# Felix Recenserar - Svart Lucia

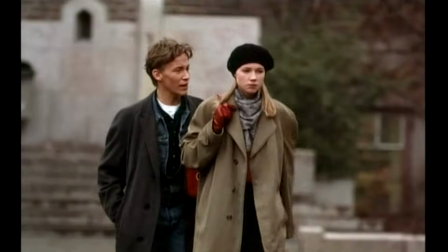[20:44]
Festen slutar abrupt och Jocke är helt övertygad om att oro på mördaren och att Michaelas drömmar hade förutsett det här trots allt.
Jag såg honom inte på hela kvällen. Nej, men han var där.
Om det visar att hennes drömmar blir till verklighet så blir jag jävligt glad nu.
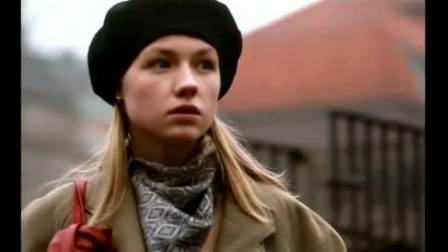[20:57]
Men nej, hon springer iväg och får syn på kvinnan som hon trodde att Orop ströp ihjäl. Och hon sitter i en bil och är fullt levande. Så då har hon bara inbillat sig allt det här trots allt. Vem är det då som är mordaren? Väl hemma kollar Michaela i sina drömdagböcker.
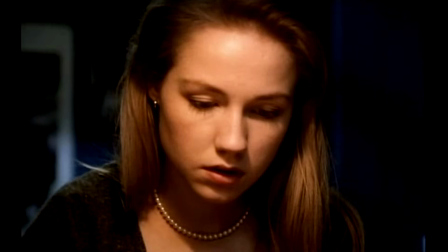[21:10] Ibland blir jag rädd för honom. Jag blir rädd för hans blick. Det är en blick bara jag ser, den är bara till för mig.
Vems blick är det hon pratar om? Jocke såklart, för vem skulle annars vara den skyldige? Han är avundsjuk på att Michaela är kära Orop istället för honom. Samma sexberättelser har gjort honom lite körd i huvudet så han är garanterat psycho-material. Sen händer lite annat bullshit som har absolut noll påverkan på huvudstory.
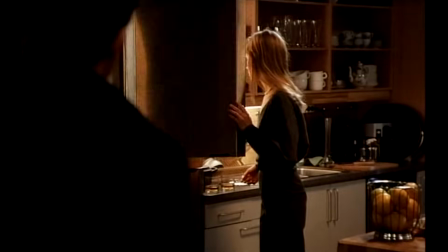[21:31]
Mikaelas mamma är med i en bilolycka och hamnar på sjukhus. Mikaela snackar med läraren och inser för femtionde gången att han nog inte är mördaren.
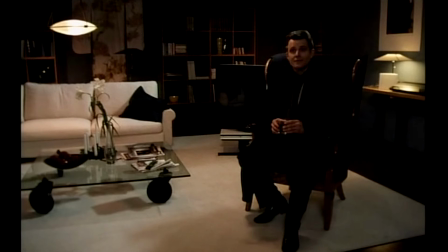[21:39] Jag föll efter dig varenda dag. Jag trodde det var en lek.
Jag tycker han tar lite väl lätt på hennes stakobeteende. Jaha, så du stakade mig och såg på medan jag hade sex med två olika kvinnor. Okej, coolt.
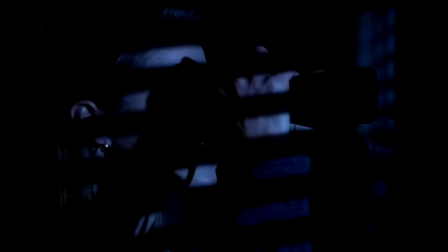[21:50]
Sen går han ut ur filmen för alltid och Michaela går till fönstret och kollar i en kikare. Så Jocka har spionerat på henne i sin teleskop hela tiden. Och det var säkert han som ringde i början också. Och sen shit, vilken twist! Ingen är förvånad. För att de har redan gjort sig av med sina två decoys.
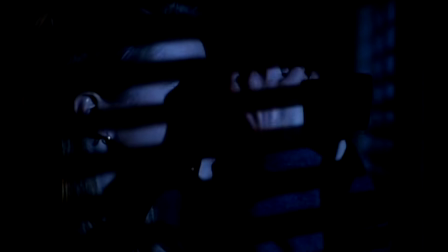[22:07]
Så vem fan skulle det annars vara? Michaela borde nu vara rätt så jävla övertygad om att Jocka är en galen mördare.
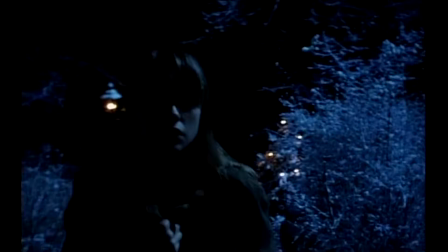[22:13]
Hon till och med skriver det på sin skrivmaskin. Men istället för att ringa polishällarna så där logiskt så går hon hem till honom.
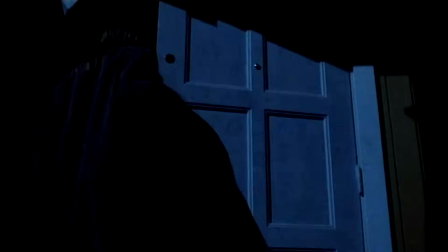[22:18]
Vill hon bli mördad eller vad fan? Dörren är öppen och huset verkar helt övergivet.
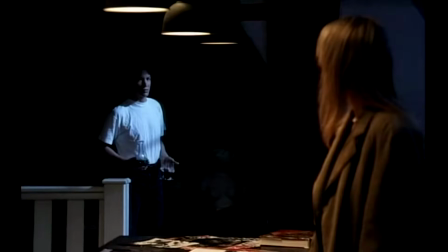[22:23]
Michaela går upp på omavvåningen och då dyker Jocka upp med lite vin. De ser så ofyldiga ut. Fan då. Till skillnad från mig, för jag är mördaren. Gör jag det tydligt nog eller?
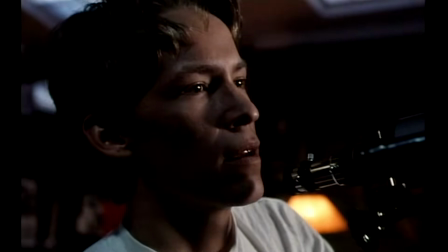[22:34]
Det vill säga att Jocka har blivit helt galen och inbillar sig en massa saker.
Menste du när vi var små, du och jag?
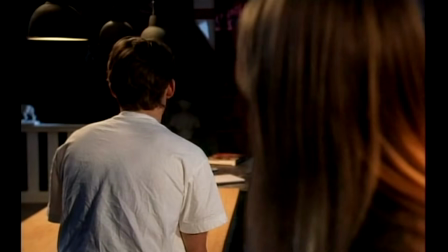[22:39] Vi sprang över sanddynarna. Vi har aldrig varit små tillsammans. Vad lyckliga du har.
Och det är nu Jocka bristar ut i sång.
Jag vet, det är bara en dröm. Men man måste väl ändå få drömma.
JAAA!
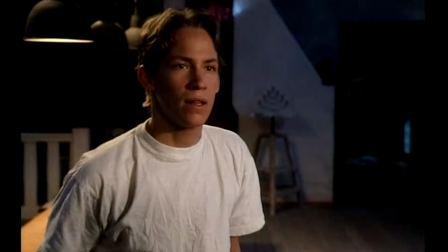[22:50] Jocke, nej! Lägg av!
Hela den här stora revealen känns jävligt dåligt genomförd.
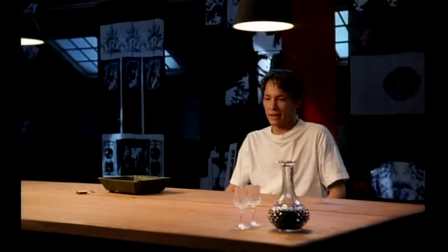[22:56]
Framförallt är det ju för att det nästan inte funnits någon uppbyggnad till den. Det är fullt logiskt att det är Jocke som är mördaren eftersom de gjort det så uppenbart att oro på Björn bara varit decoys.
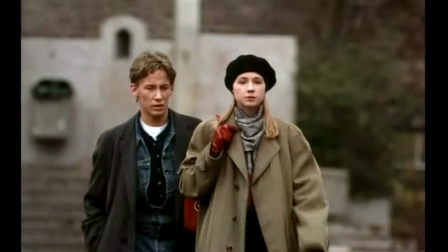[23:04]
Men det har egentligen inte funnits några som helst ledtrådar till att han skulle vara galen och capabel till att faktiskt utföra mordet.
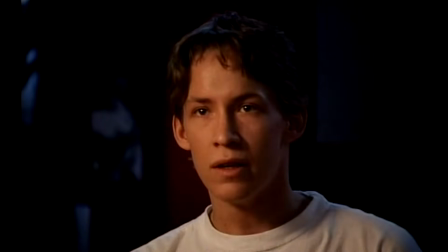[23:09]
Förutom att han berättar om sina föräldrars sexliv så har han ju känts som en helt normal snubbe ända fram till nu.
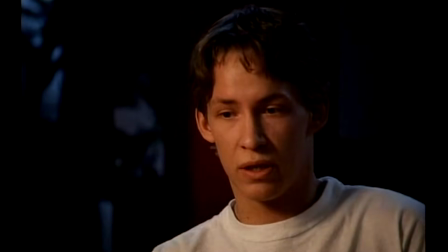[23:14] Jag har alltid haft en massa underliga saker i huvudet. Men något hände med mig när jag läste det du skrev.
Men snälla någonstans, ena sedan jag läste hennes uppsats på dass har han gått från relativt normal till helt jävla psycho. Så varför har vi inte fått någon minst lera hint till det då? Alltså, för fan! Det finns dock ett par ställen som man kan tolka som ledtrådar till detta.
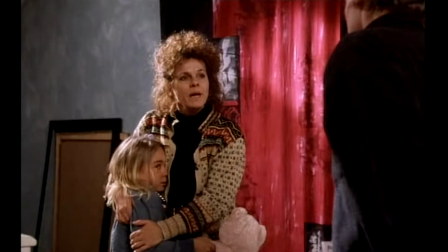[23:32]
Det ena är när han slänger ut sin syster ur rummet. Där säger mamman väldigt kort att han betett sig konstigt på sista tiden.
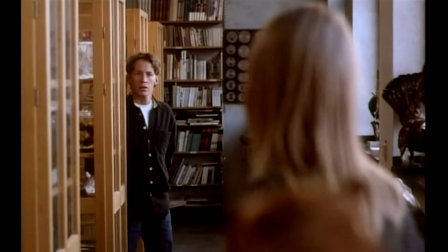[23:38]
Och det andra är när man får se den lämlästade katten och han inte har någon särskild reaktion. Med jävligt mycket god vilja så kan man tolka det här som ledtrådar till att han är galen, men inte ens då går det riktigt ihop.
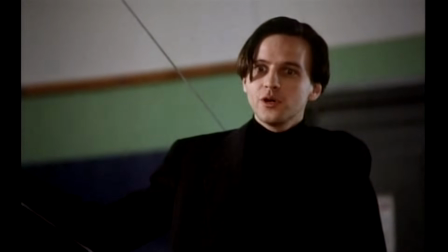[23:49]
En sak de kunde ha gjort hade varit att i scenen där Sandra sa till Max att han är helt känslös, riktat den repliken till Jocke istället.
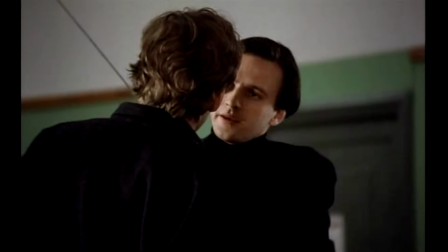[23:55]
Då hade man som tittare kunnat tolka det antingen som att Jocke faktiskt är lite känslös, eller som att han också är en decoy. Då hade det ju blivit en dubbel blufft. Man luras att tro att han inte är den skyldige, genom att de framställdes som att han skulle kunna vara den skyldige, och i slutändan så är han ändå den skyldige.
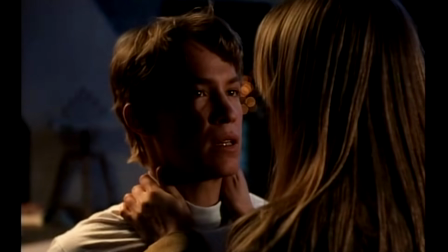[24:09]
I alla fall, Jocke avslöjar att han dödade Sandra på att han ville avsluta hennes lidande eftersom att hon aldrig skulle kunna få Max.
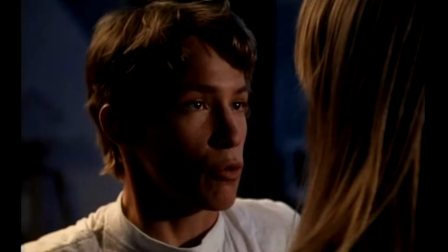[24:16] Vi får aldrig det vi vill ha. Har du fått det du vill ha? Har du det?
Det här var väl rätt tjatigt nu, men detta hade kunnat funka om de hade framställt Jocke som att han var kapabel till att mörda.
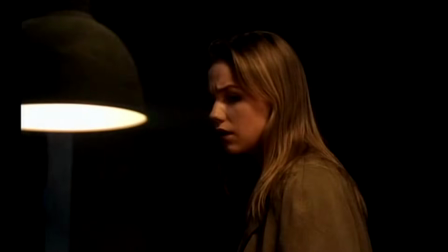[24:25]
Nu har de inte gjort det och då kommer det här bara från klar himmel. Mitt i all den här skiten får vi filmens enda riktigt äckliga scen.
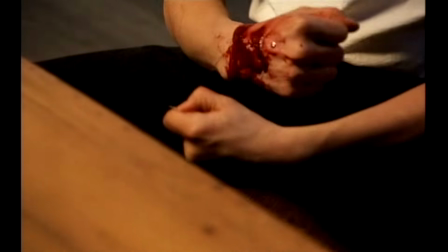[24:32]
Men när de har pratat har Jocke suttit och skurit sig i armen med en stoltråd.